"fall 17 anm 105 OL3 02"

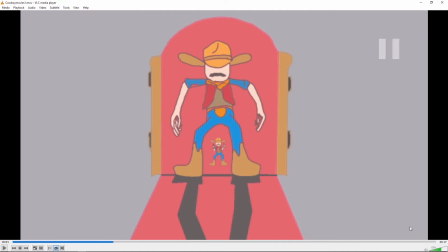1263s
All right. Yeah, I like all the. You got some original illustrations in there. It looks like.
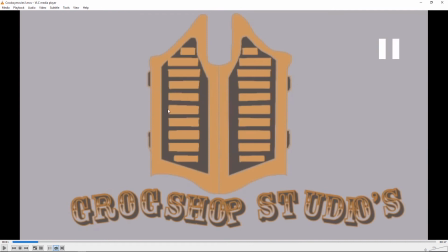1273s
I think this could be interesting to do some animation on.
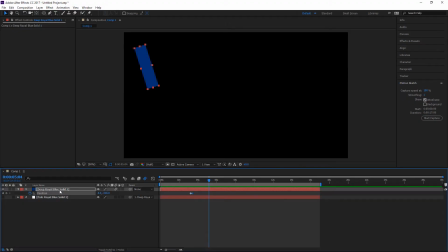1278s
I can just do a quick demonstration for you. Just gonna get rid of these guys, and you would use your image, but I'm just gonna
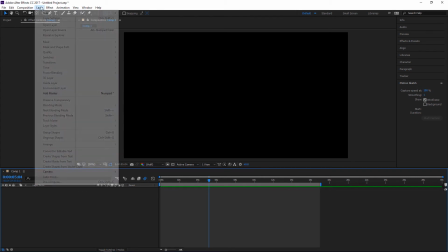1287s
create a solid to make it easier on myself.
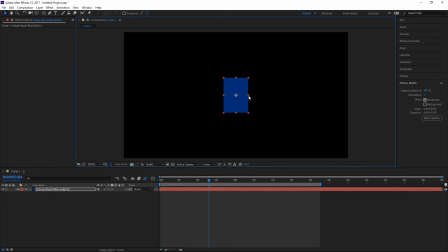1295s
So just pretend that's your door there, and then you'll start by taking the pan behind tool and move this to a corner here.
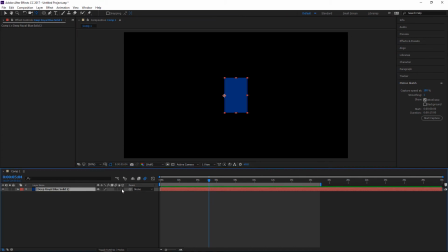1312s
And then what I would do is enable 3D layers there with this thing, and I'll select this and click R for rotation, and then you could animate this rotation here to.
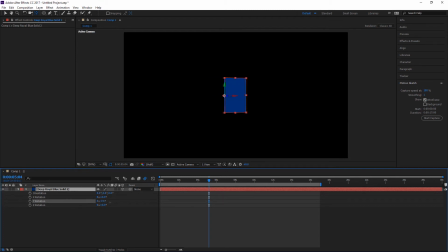1328s
You could do the same thing with your door or doors to get that going. So it's an easy way to have those swing open and close. So I might start at 0 and key it, and then go forward, I don't know, a little bit, and it could go out
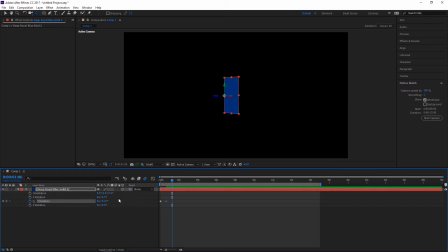1349s
and back the other way. And then maybe like a little bit smaller,
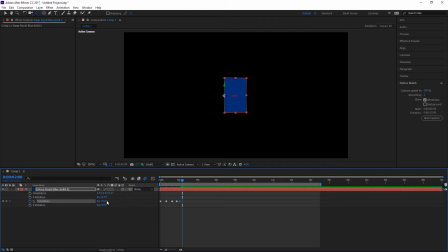1366s
and then maybe it settles down back to 0, something like that. See how that looks.
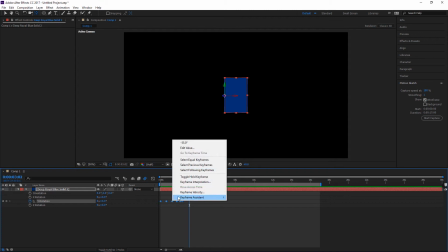1375s
And then let's change all these to easy ease so that the movement's smoother,
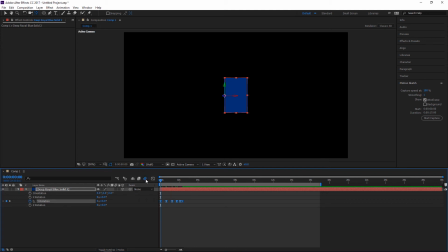1383s
and enable motion blur for all of them here, and enable motion blur for this layer here. Let's watch that. Yeah, we kind of, something like that could look kind of nice with the two doors.
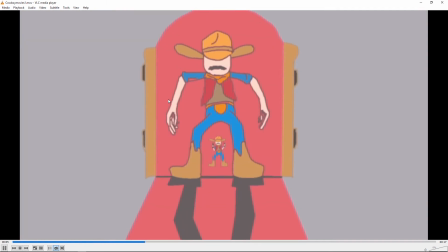1403s
Get a little more interesting. Here I don't really get what's going on. I guess, it looks sort of like a showdown, but they look like the same character because almost everything's the same.
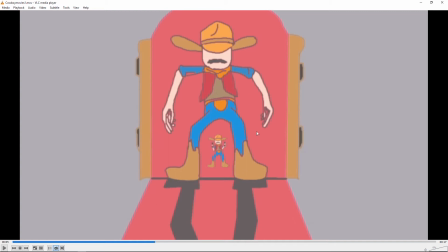1418s
And then this guy's, he sort of looks like he's reaching for guns, but he doesn't have holsters, and he's facing the opposite way of this other guy. I guess I would expect to see the back of this guy, and I expect the two of them to look different if it's a showdown between the two of them. So I'm misreading it.
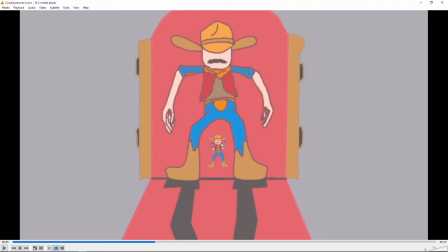1435s
I'm not sure if I get exactly what's going on with the image, but right now it looks kind of strange because he's in that pose like he's about to draw guns, but he doesn't have guns, and he's facing the wrong way.
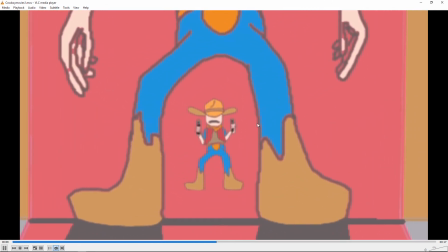1450s
Anyways. And then this gets really blurry.
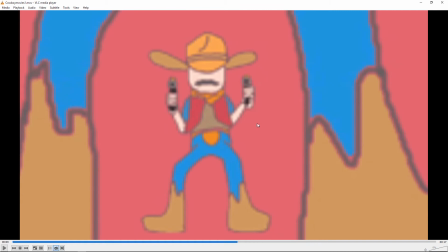1454s
I don't think you have the resolution to do this. I think you need to, because look how chunky this is looking now. You would need to kind of paint this at a much higher resolution to begin with, to be able to zoom in that far.
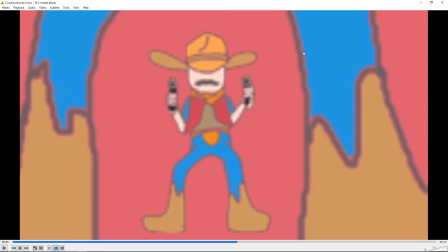1469s
Like start with like a 6,000 by 6,000 image or something like that, or whatever the corresponding aspect ratio would be for that, but much 3 or 4 times the normal size image,
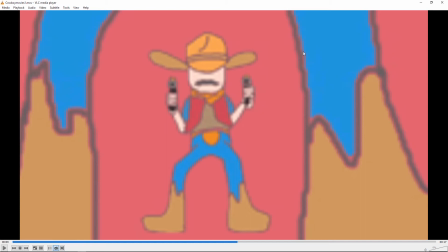1487s
and then paint it that big so that it holds up if you want to be able to zoom in this far.
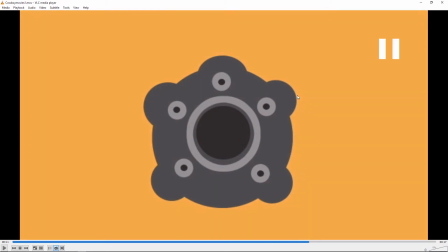1492s
Um, and that, I mean, that's supposed to be like a revolver thing, but it just looks kind of strange. So I think you need to get some photo reference and rework that image, because these aren't evenly spaced.